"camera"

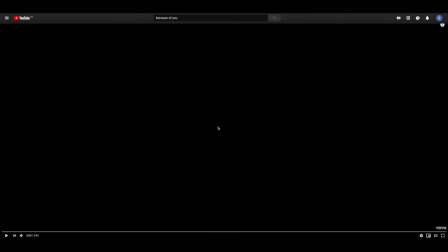[0:00]
In this screen recording, I'm going to be talking about the camera angles in this Real music video. So there are a few reasons why I chose the song Because of You by Kelly Clarkson.
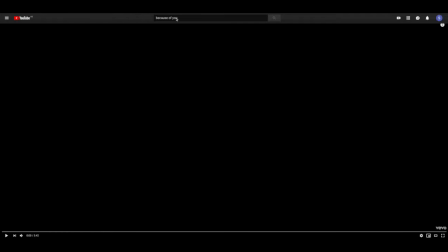[0:14]
Is that one, it's the same genre which I want to do for my own music video, e.g. pop. It's also included a few scenes which I really like and I might want to recreate,
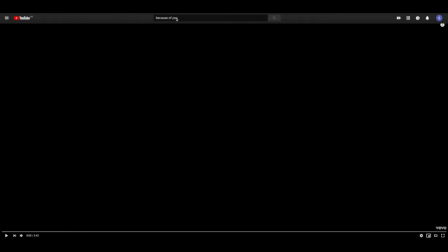[0:30]
but also she's quite a well-known and recognised artist by the fact that she's got 323 million views on this one song, which is impressive, and it also shows that it must be a good song then. But anyway,
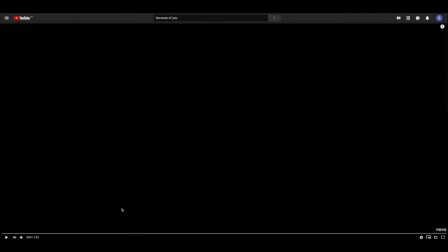[0:51]
so let's start. So in the beginning, we can see that there is a quick tilt,
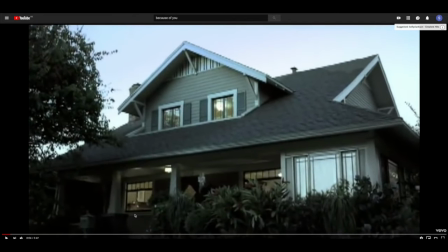[0:58]
literally very quick, just to set an establishing shot about where they are, where this whole thing is going to be set. This obviously means that it's relatable to the audience, as it's just a normal neighbourhood.
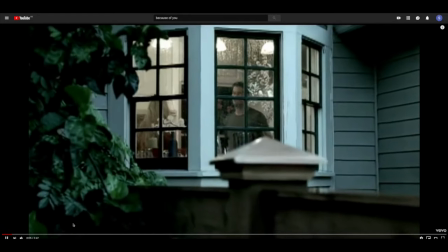[1:17]
If we go further on,
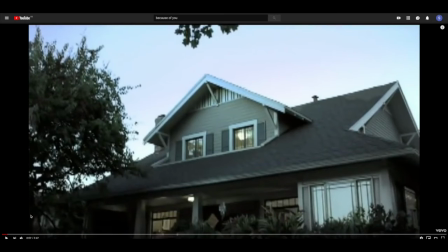[1:22]
what I want to focus on here, not that far back,
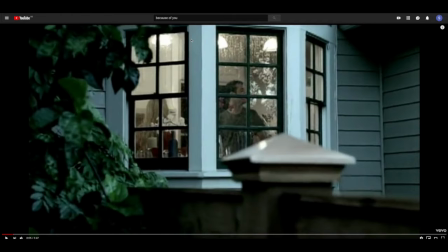[1:27]
we can clearly see that in this fight scene they're using a handheld camera, as it adds to the frustration and anger.
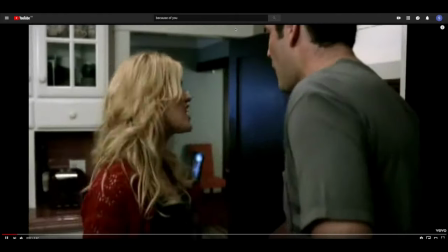[1:36]
By this I mean, look at this up here. You can clearly see that that's not using a Steadicam.
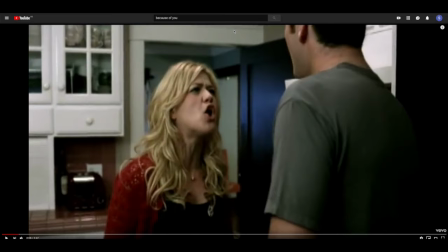[1:44]
If they use a Steadicam, it wouldn't seem emotionless, but it wouldn't make the audience feel the same up and down roller coaster idea of how these two are going through right now.
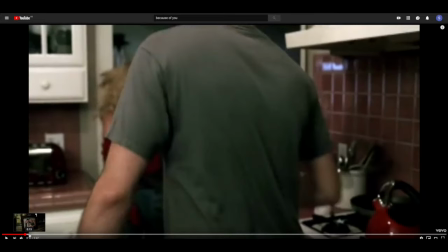[2:03]
So if we go here, there is a very quick cut
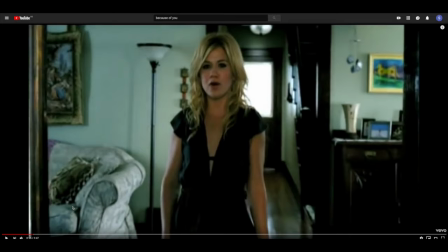[2:11]
of a family photo. This just gives a little bit more information to the audience about what they could be arguing about and what everything is going on, to be honest. So
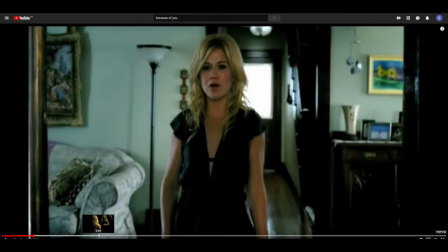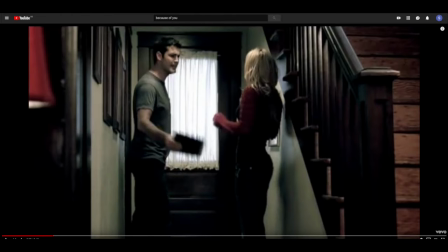[2:32]
here we can see that they're clearly doing a two-person wide shot. So by using the wide shot, you can able to see that this is just a normal house where
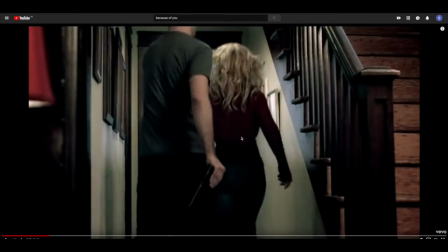[2:49]
it looks like a casual house with the whole staircase, and you got the pictures on the walls, you got your front door. It just seems like a typical layout.
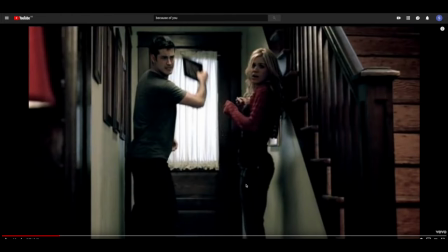[3:01]
This is a really clever scene, the way in which they've been able to make her move still, but then have him freeze on a certain point. That might be something which I want to include. I'm not going to go into the camera details because clearly that hasn't changed from what I just said about the two-person and the wide shot,
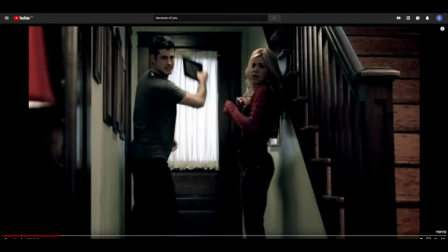[3:21]
but I still think that it's worth mentioning that I'm thinking about using something like that. So,
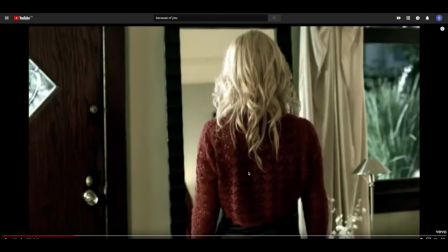[3:34]
in this scene, we can clearly see that they have used a tilt up the mirror.
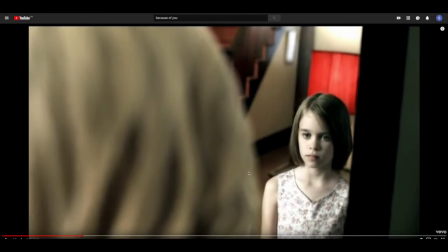[3:44]
This is just to give you an idea that she is looking at a younger girl, which is obviously meant to reflect that it is a younger version of herself.